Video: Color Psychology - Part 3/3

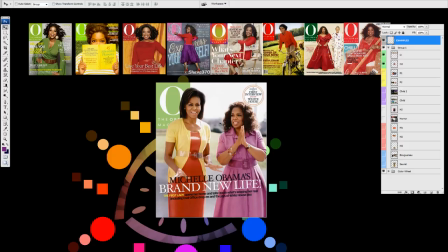And that message is very clearly being told. Even look at the circle on the top right over her head. And if you think of that in reference to her pose, how she's actually, it actually looks like a halo over her head. That's absolutely no mistake. Her color is purple, but compare the purple.
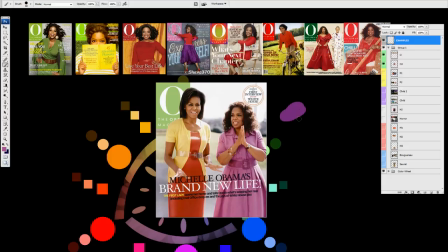We've got power purple, and we've got youthful, innocent, soft purple. A very big difference emotionally, as far as the message is concerned. There isn't a single element in this entire scene that wasn't thought out entirely.
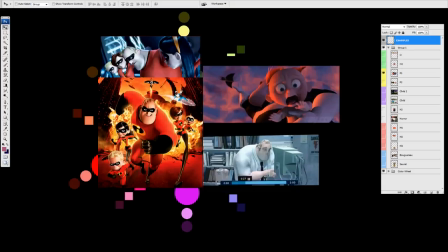And if we move on, and we actually start to look at films, for instance, look at The Incredibles. As we know The Incredibles, colors of power and energy, yellows, oranges, and reds.
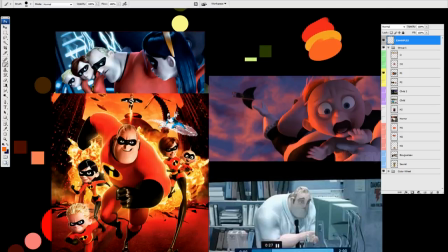If, for instance, we delve into one of these scenes Where he's not so powerful Actually, there's a slight sense of defeat and depression Because he was captured by the bad guy, Syndrome Look at the saturation of blue in the entire scene And how it softens and depresses everything Look at this scene,
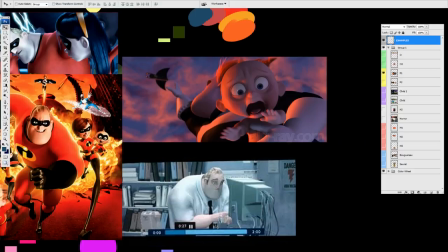when he's forced to live a regular commoner's lifestyle As an insurance salesman When he knows he can lift buildings and throw cars like Frisbees, right? Desaturated blues and greens, cold colors The life has been sucked out of there
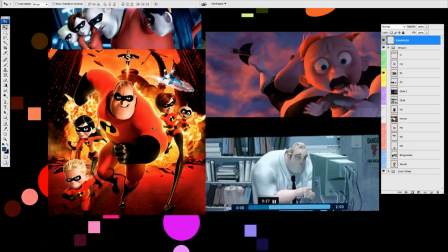nothing exciting nothing dynamic like the strong contrast between the black and the red here,
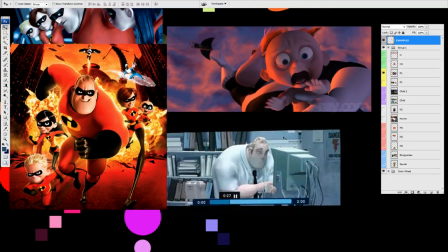very low contrast between light and shadow it's boring, it's lifeless, it's dull and if we think,
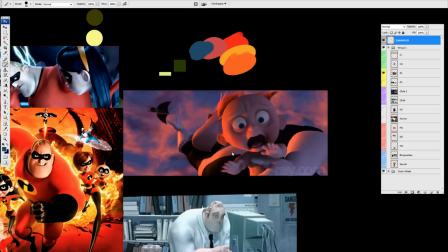if we go even further look at the scene at the end when Jack-Jack actually gets kidnapped by Syndrome, or at least he attempts to sorry, spoiler but Pixar the producers of this film wanted to put you in the headspace of fearing losing a baby and when syndrome takes them,
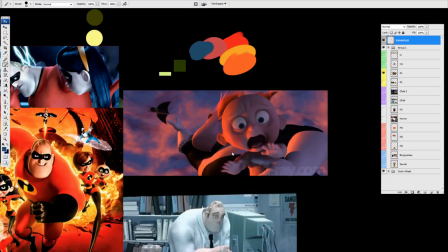you want to actually feel the emotional impact of the scene. Therefore, the whole sky is full of pinks and blues, colors of maternity and paternity. If you used colors of anxiety and aggression, red and yellows and oranges, for instance, at least in this context, it's creating an emotional friction.
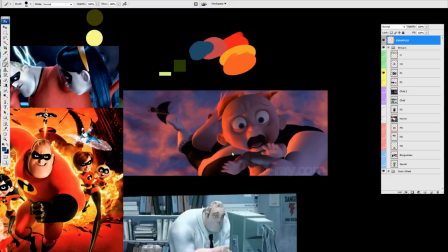But when you actually put yourself in the headspace of a parent, it's far more frightening to see your children being pulled away from you, right?
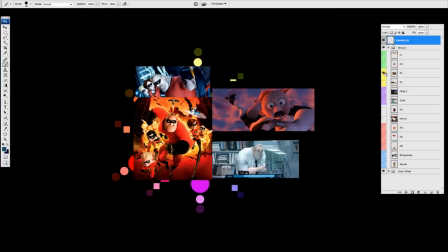That being said, let's see how Pixar uses maternity in different contexts.
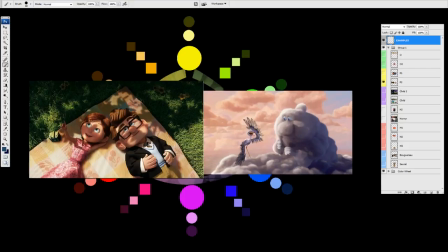Up, the scene where the two lovers, the two young lovers, are talking about having a baby together. Look at the colors. Pink dress, soft baby pinks, high value, everything's well lit. Even the shadows are soft, it's not a high contrast. Baby blue, yellow, pink skin, peaches, everywhere you look. It's putting you in the headspace of babies, because she's seeing babies in the clouds.
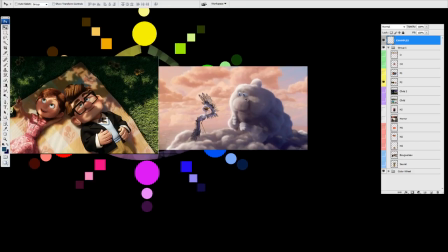Look at partly cloudy.
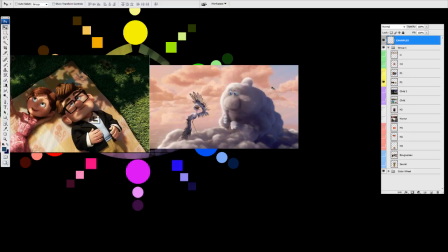Babies, pink and blue It's a story about clouds that make babies That storks take down to earth Bring them to their mothers and fathers However, this cloud in particular Makes the dangerous ones He doesn't make the puppies and the kittens And the baby girls and baby boys He makes the alligators,
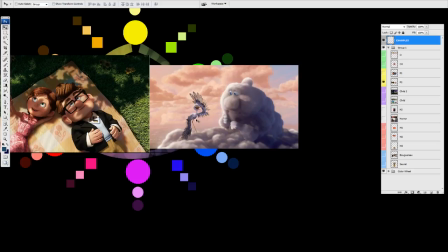porcupines and electric eels And this poor bird who has to transport them Ends up having an anxiety problem Well,
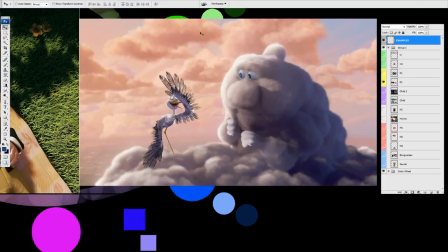look at the colors We have maternity and paternity We even have the peaches Very often associated with babies as well
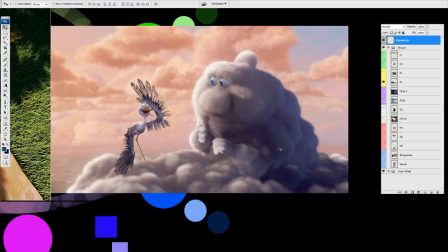But he's a bit down on his luck. He's a bit jealous of the other clouds. So he's a very dark, desaturated, blue, depressed storm cloud color. Where him, he's also donning the colors of blue, of softness, but there's a slight touch of red.
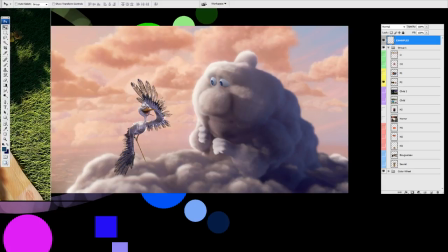It's a slightly purplish blue, isn't it? Which is the anxiety associated with his personality when he has to transport an electric eel.
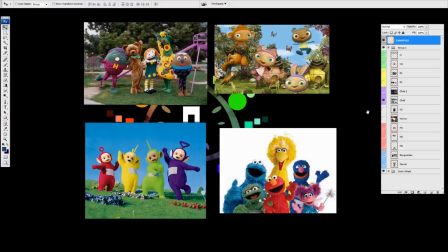He gets quite injured quite often. Let's look at children's programming. How are they lit?
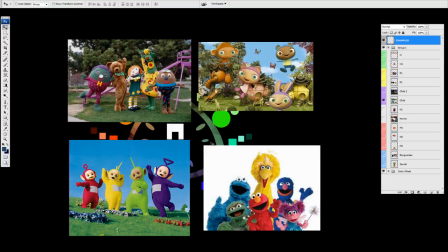How are they colored? Everything is extremely clear, bright saturation. We are not hiding any information, therefore making it a very innocent scene. The high value and the high presence of light makes it something very easy on the eyes. Very easy to understand.
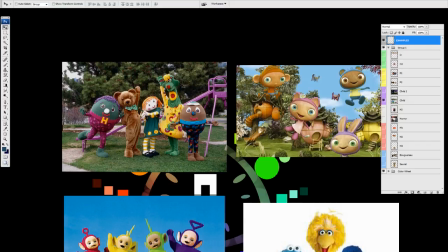The only exception is when we look at polka dot door, which a lot of you are laughing at right now. When I heard pokeroo as a kid, I used to drop everything and run to the living room.
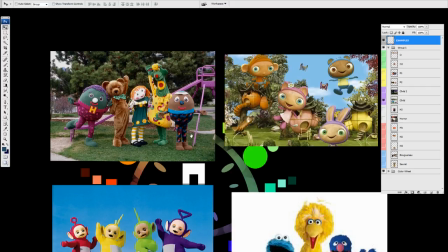This is actually taken in a natural outdoor environment rather than a set or a CG environment.